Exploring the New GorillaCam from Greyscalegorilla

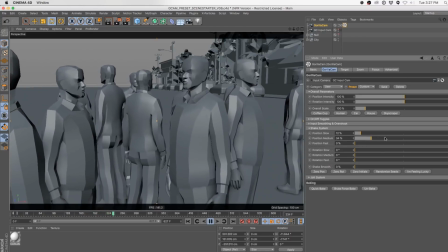Let's get a decent amount of this medium motion going because it's just it's the human scale. And then just the hair of the fast one, just add that extra layer of imperfection, and then a little bit of smoothing on top of that to take the edge off.
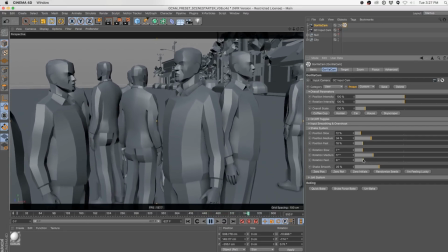And I tend to use a fairly similar ratio on my rotation. And it's like that's a calm, active camera. Like it feels alive without going nuts. But I'm going to go ahead and exaggerate this a bit so we can go and talk about our ratios.
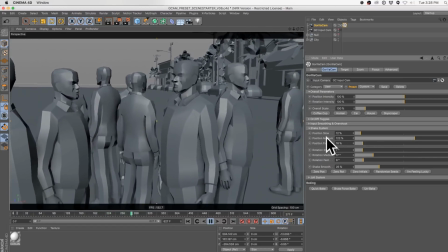So you can see right now that I have a camera that is moving quite a bit on the medium speed, and I'm going to increase our medium rotation.
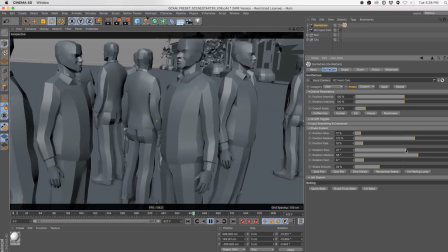Actually, I'm going to crank up the rotation quite a bit. So you see we got lots of rotation and quite a bit of movement.
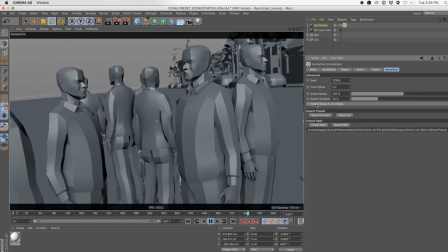So I'm going to jump into the advanced tab, and we've got a tab here called global shake and jolt ratios.
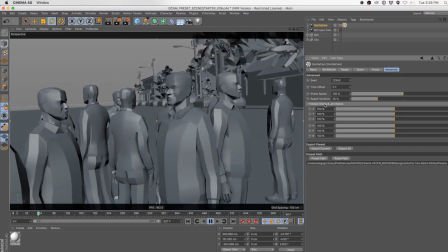And this is how much of X, Y, and Z that you want to apply to this current preset.
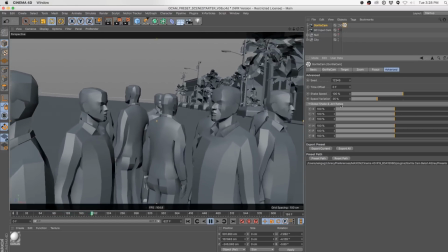So let's say we're driving down a bumpy road. This is my favorite example. We're going down a bumpy road.
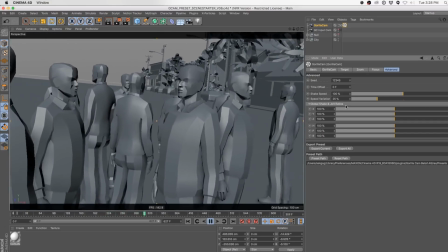A bumpy road, you're hitting potholes and you're kind of bouncing up and down in your car. You're not bouncing left and right that much.
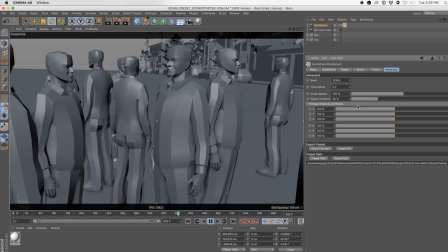You're bouncing up and down.
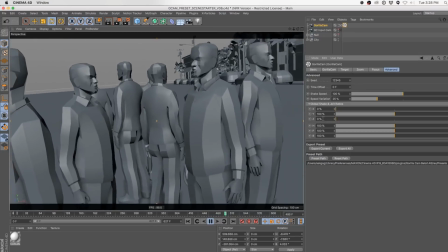So I'm going to get rid of all of my X and get rid of all of the Z. And now you can see the camera is physically moving only up and down.
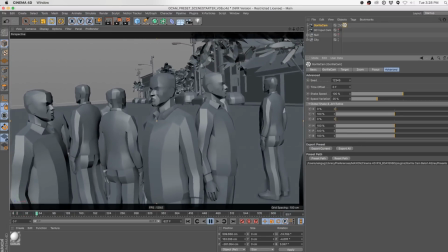And we can do the same thing on rotation. Let's say as we're bumping, our head is kind of bobbing up and down, but it's not looking left or right.
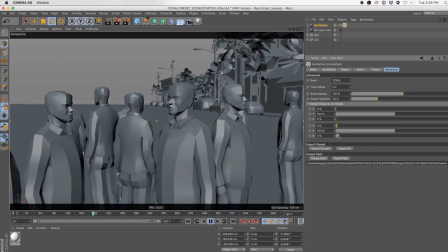So I'm going to go ahead and get rid of the heading and the banking,
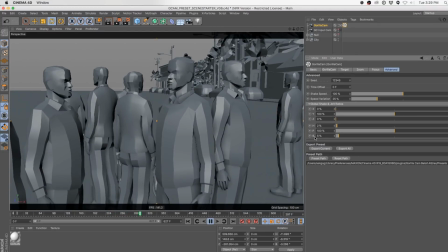and now you can see we're only looking up and down, and we're only moving up and down. So this is affecting the ratios.
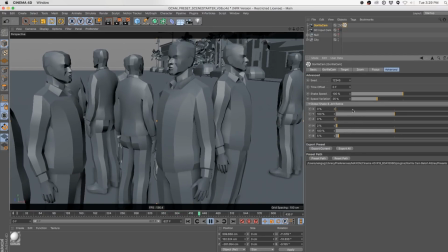Now I actually wouldn't ever zero those out, like maybe drop this down to maybe 30% of what it is and drop this down to about 30% of what it is.
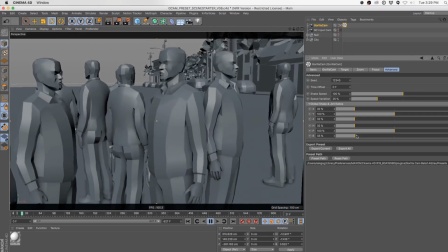So now most of our motion is up and down, but not all of it. Now, you also see we have our seed setting here.
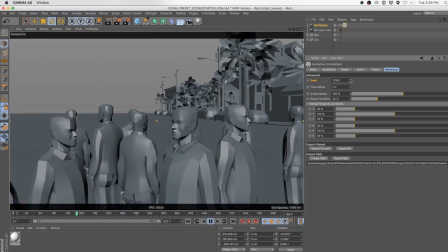So instead of randomizing it, we can type in the specific number, find the number we want.
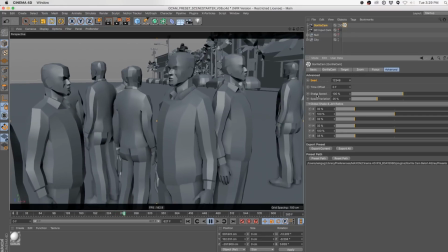And then the last two settings I'll talk about before I give it to Chad is the shake speed and the speed variation.
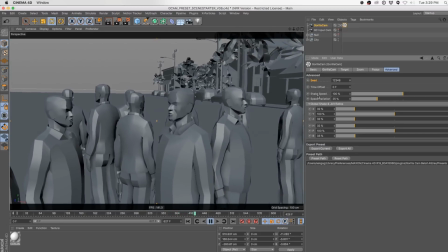So right now there's lots of different variations going on in here. We've got positional, like shake, and we got jolt going on.
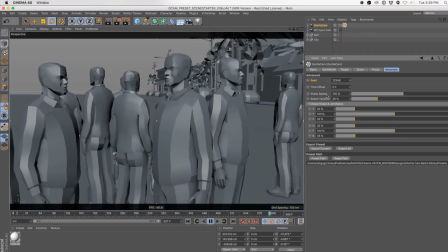We haven't talked about that. We'll talk about that a little bit later. But we've got everything's controlled by this global speed. Let's say you want to speed just everything up a little bit. You could open up the chase by bees and be like, it's going too fast.
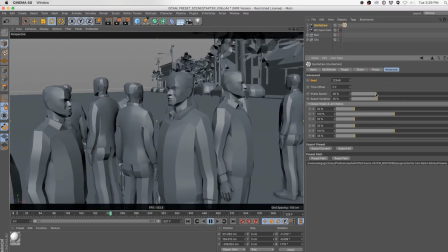What you can do here is just slow it down. So now everything is moving at half the speed that it used to. It's just going to calm, like the slow is at half the speed. The fast is at half of its speed. Everything is slowed down. You can, of course, increase it. So now at 200%, this is maybe feeling a little bit more like our bumpy road.
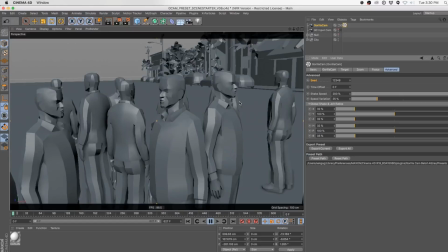Maybe it's a little extreme. This is potholes from hell, but we got some nice bounce going on in there.
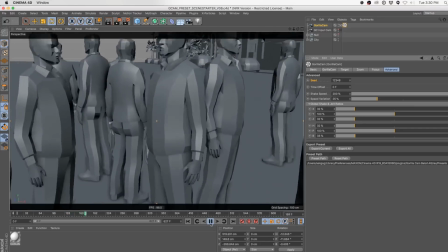And then I want to talk about the speed variation because that's pretty cool. The way I like describing the speed is it's actually a variable that's changing time. You can imagine GorillaCam is kind of passing forward in a linear way through time.
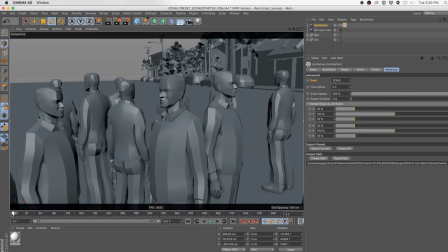So time is constant. So I'm going to get rid of all the speed variation. And that's as if your timeline is moving along at a constant speed. It's going to look weird in my viewport, but you picture this moving forward in a constant speed. Now, when you start adding on speed variation,
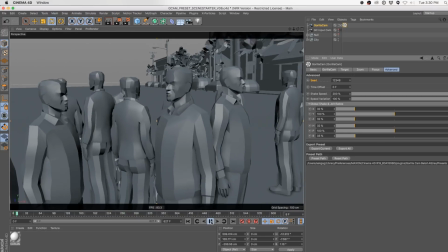and I'm just going to go crazy and crank it up all the way, and we'll maybe see it in the viewport, but let me explain what it's doing. It's as if time can be going faster or slower. So instead of it moving along in a linear fashion, GorillaCam is interpreting time by going maybe very
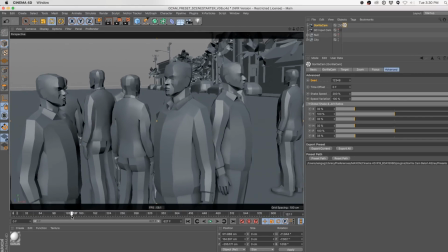slowly, and then maybe normal, and then speeding up, and then slowing down, then speeding up and slowing down. So time itself now has some variation to it, and it's just another fun layer to make it feel more imperfect.
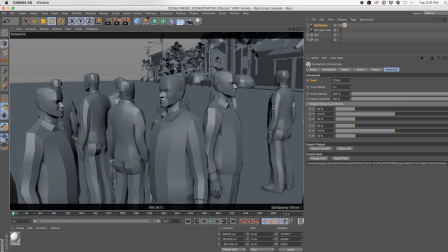So your medium speed movements aren't always at a constant speed. There's some variation to that medium speed. So I almost always leave at least 25% on the speed variation. If you crank up to 100, your camera could technically stop for a second where time is not progressing at all,
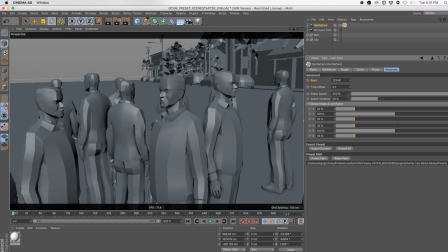because it's actually taking the total current speed and it can go double that. Well, it takes that amount and can add to it or subtract to it. So this would actually be anywhere at 100%. This 200 would be anywhere from 0 to 400 speed variation is what's actually happening behind the scenes.